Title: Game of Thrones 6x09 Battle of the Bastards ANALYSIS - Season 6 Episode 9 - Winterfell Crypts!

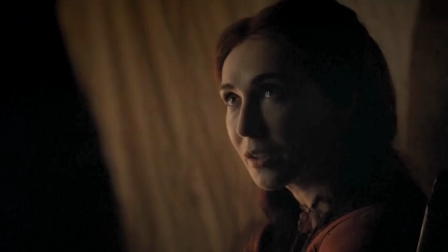16:19 That's also come true now. So on the outside, she's lying. But deep down, she knows it's all going according to plan.
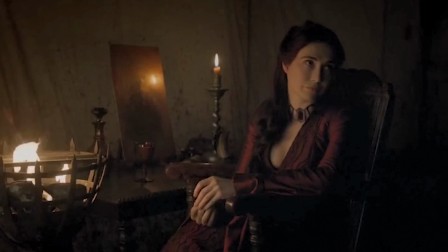16:26 And you know she's got her mojo back because she's also got her inner heat back. That is not a warm outfit she's wearing.
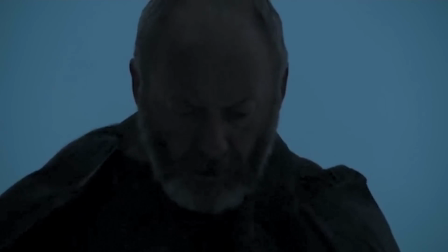16:31 Of course, we'll have to see how long these good times last for her because now it seems that Davos has figured out what happened to Shireen.
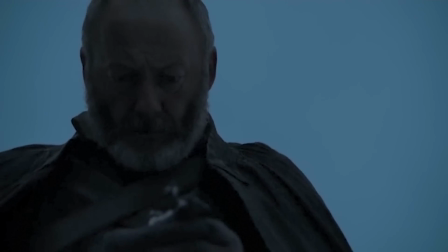16:37 And there are a few things to point out with this realization. First, this is a gorgeous shot, like seriously beautiful.
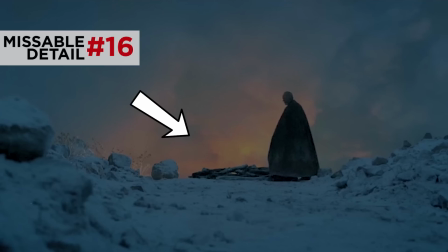16:43 Note how the sunlight is perfectly framed to recreate the fire that Davos is realizing happened.
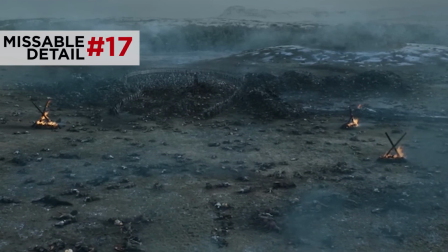16:48 That's masterful. And also, it's the first reference of many to the director's inspiration for the cinematography of the upcoming battle scene, Akira Kurosawa's Ron.
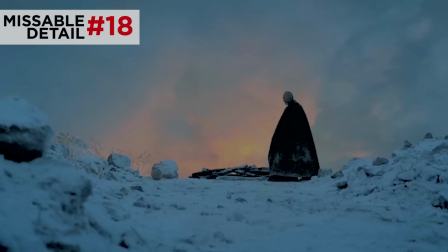16:57 We'll bring that inspiration up again shortly. Also, the shot at the end of the scene parallels the shot at the end of the scene right before this one, when Melisandre was left in her tent.
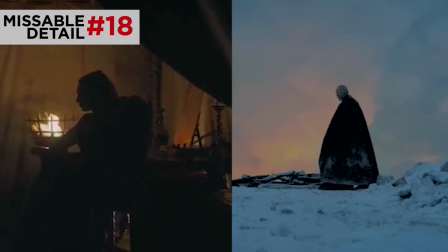17:05 The two are both cast in shadow, lit from behind by a fiery orange glow. And both these people have just had basically the same realization. Whatever god would kill people for seemingly no good reason, he's a pretty crappy god.
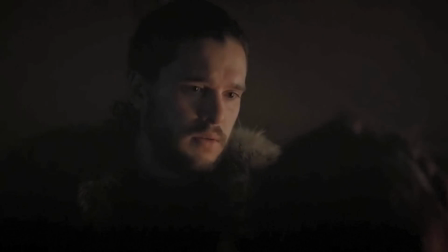17:18 What kind of god would do something like that? The one we've got.
And then finally,
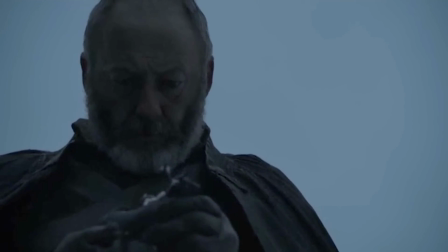17:22 this scene perfectly sets up what's about to happen because we've just been reminded of what Stannis
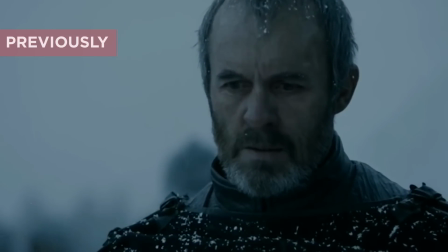17:27 did when he had to choose between the life of a child from his family and his own success in battle,
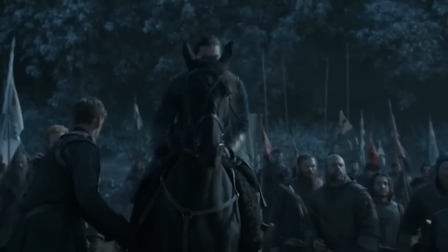17:31 and now Jon is going to face the same dilemma. And call it stupid if you want, but the fact that his battle plans go out the window when Rickon is in danger,
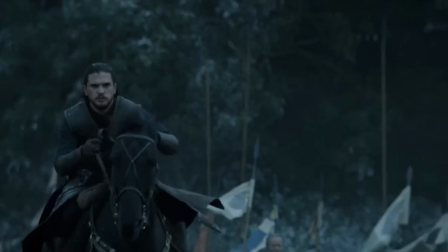17:39 that only further shows the loyalty that this bastard has for his quasi-family.
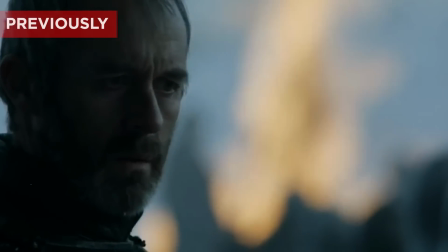17:44 It even outweighs that of the supposedly noble father and his highborn daughter. Now, before we get into this bloodbath part of the battle, let's not just skip over the fact that Rickon has died.
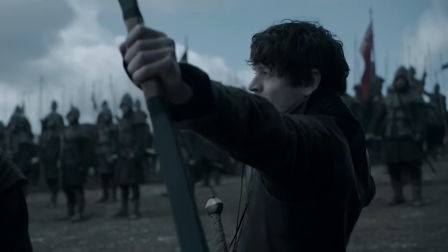17:53 First off, Ramsay's sadistic game and skill with the bow and arrow, they're actually foreshadowed way back in the very first time we ever saw Ramsay.
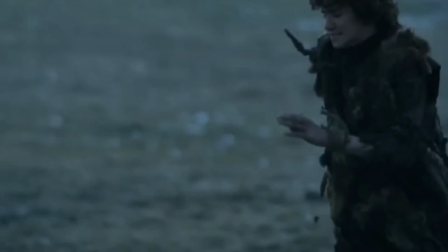18:01 You little bastard.
And I know you probably thought Rickon should have zigzagged, even the actor did too actually,
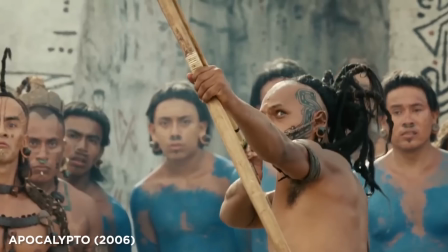18:08 but the poor kid had no idea what he was doing and if you've seen Apocalypto, it turns out zigzagging doesn't always help. And throughout the rest of the episode, we're going to keep calling out some amazing choices that the director made to keep increasing the tension until we were literally feeling the stress of these moments ourselves.
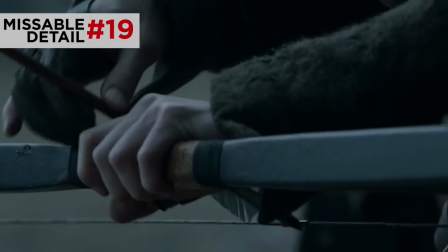18:23 Here's one brilliant choice. Rickon runs and Ramsay pulls back the arrows and we cut away waiting for that release and he keeps dragging it out and he
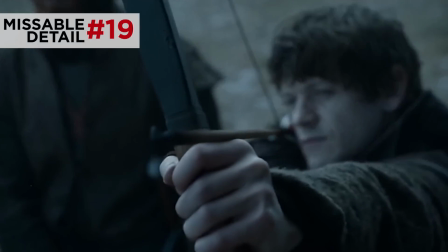18:31 does this once and then again and then we've got the big dramatic one the rule of threes and that one misses too.
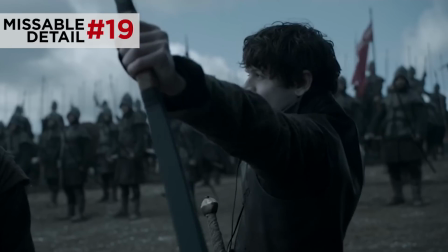18:38 Looking at Ramsay's face and knowing that he's a very skilled archer he's definitely missing on purpose. He's drawing it out as long as possible and then suddenly without any build of retention boom an arrow just shoots through Rickon's chest.
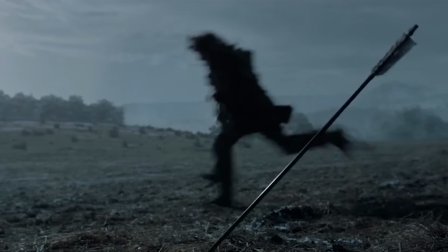18:49 The director sets us up with expectations gives us a pattern to recognize and then he suddenly changes all of it to
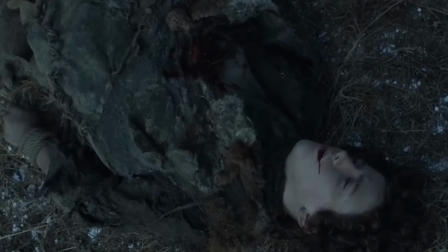18:55 hit us with as much surprise as hits Rickon and then Rickon is dead and three theories are completed.
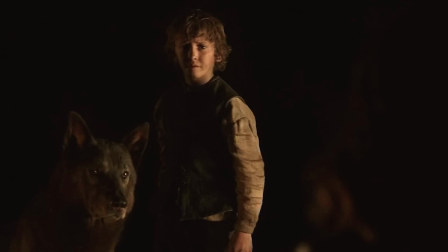19:00 Two I've told you about before. We've talked about how the name of his direwolf Shaggy Dog refers to a story where it seems like a character is going to have
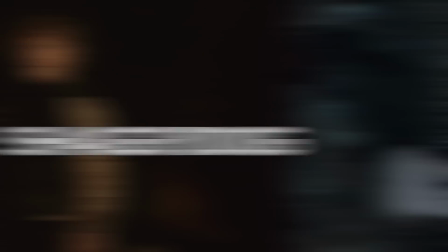19:06 some big important story and instead he just kind of suddenly dies without having really accomplished much.
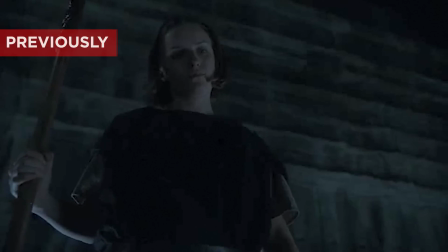19:11 I've also told you about how the waif's training of Arya seemed to match up with violent attacks on people that Arya cares about and Rickon was included in that montage.
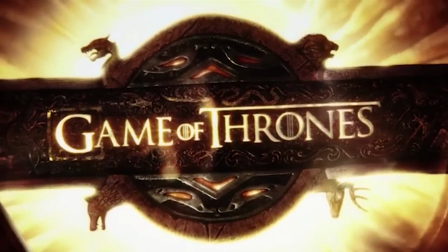19:21 But here's a new one I haven't mentioned before. In the very first episode of Game of Thrones, Robert Baratheon arrives in Winterfell and he touches specific members of the Stark family.
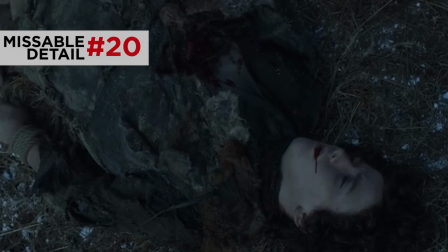19:29 Eddard, Callan, Rickon, and Robb. Now with Rickon dead, each of those Starks has died and you could say the curse of Robert's touch is complete.
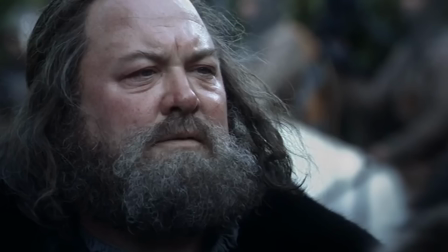19:36 Now if you're wondering why Robert would have anything to do with the death of those Starks, let's remember what else happened in that pilot episode.
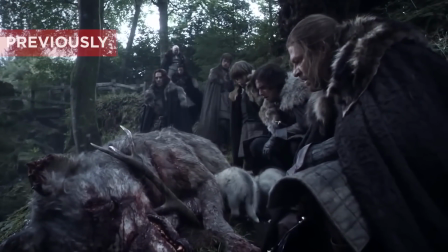19:42 The Starks find a litter of direwolves whose mothers just died. The direwolf is the sigil of House Stark and what killed this direwolf?
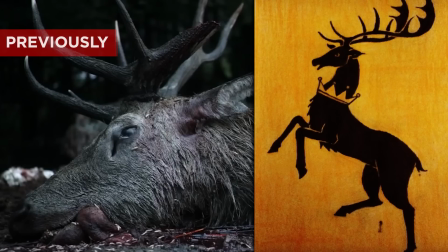19:49 A stag, the sigil of House Baratheon. It's long been predicted and now it seems pretty true that the Baratheons would bring about the downfall of House Stark.
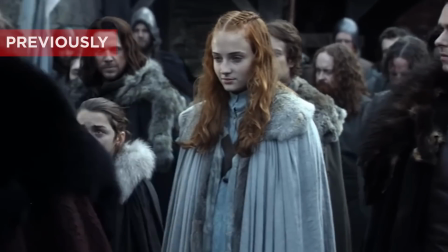19:56 Side note, that same scene with Robert where he touches the now deceased characters, check out what he asks Arya.
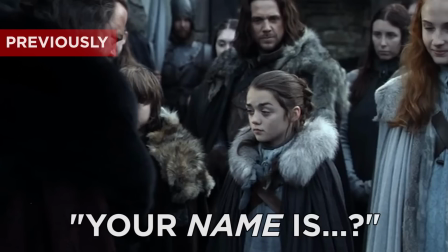20:01 Your name is?
She can't get away from that question, and they've been setting it up since the beginning. Oh, and speaking of no one, that's who our sponsor is. No one. There's no sponsor. Instead of that, I actually have a short announcement to make. Hopefully you've been enjoying these breakdowns.
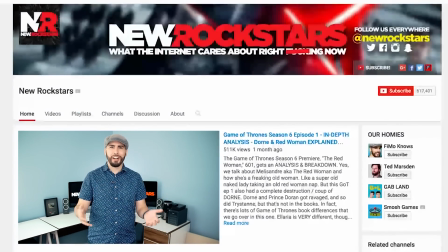20:13 They are very fun to make, and I feel like we've built this badass community here of people who really seem to care as much about nerdy stuff as we do. That's why we so badly want to grow this channel into some epic nerd sanctuary where we can explore way more nerd properties at any given time.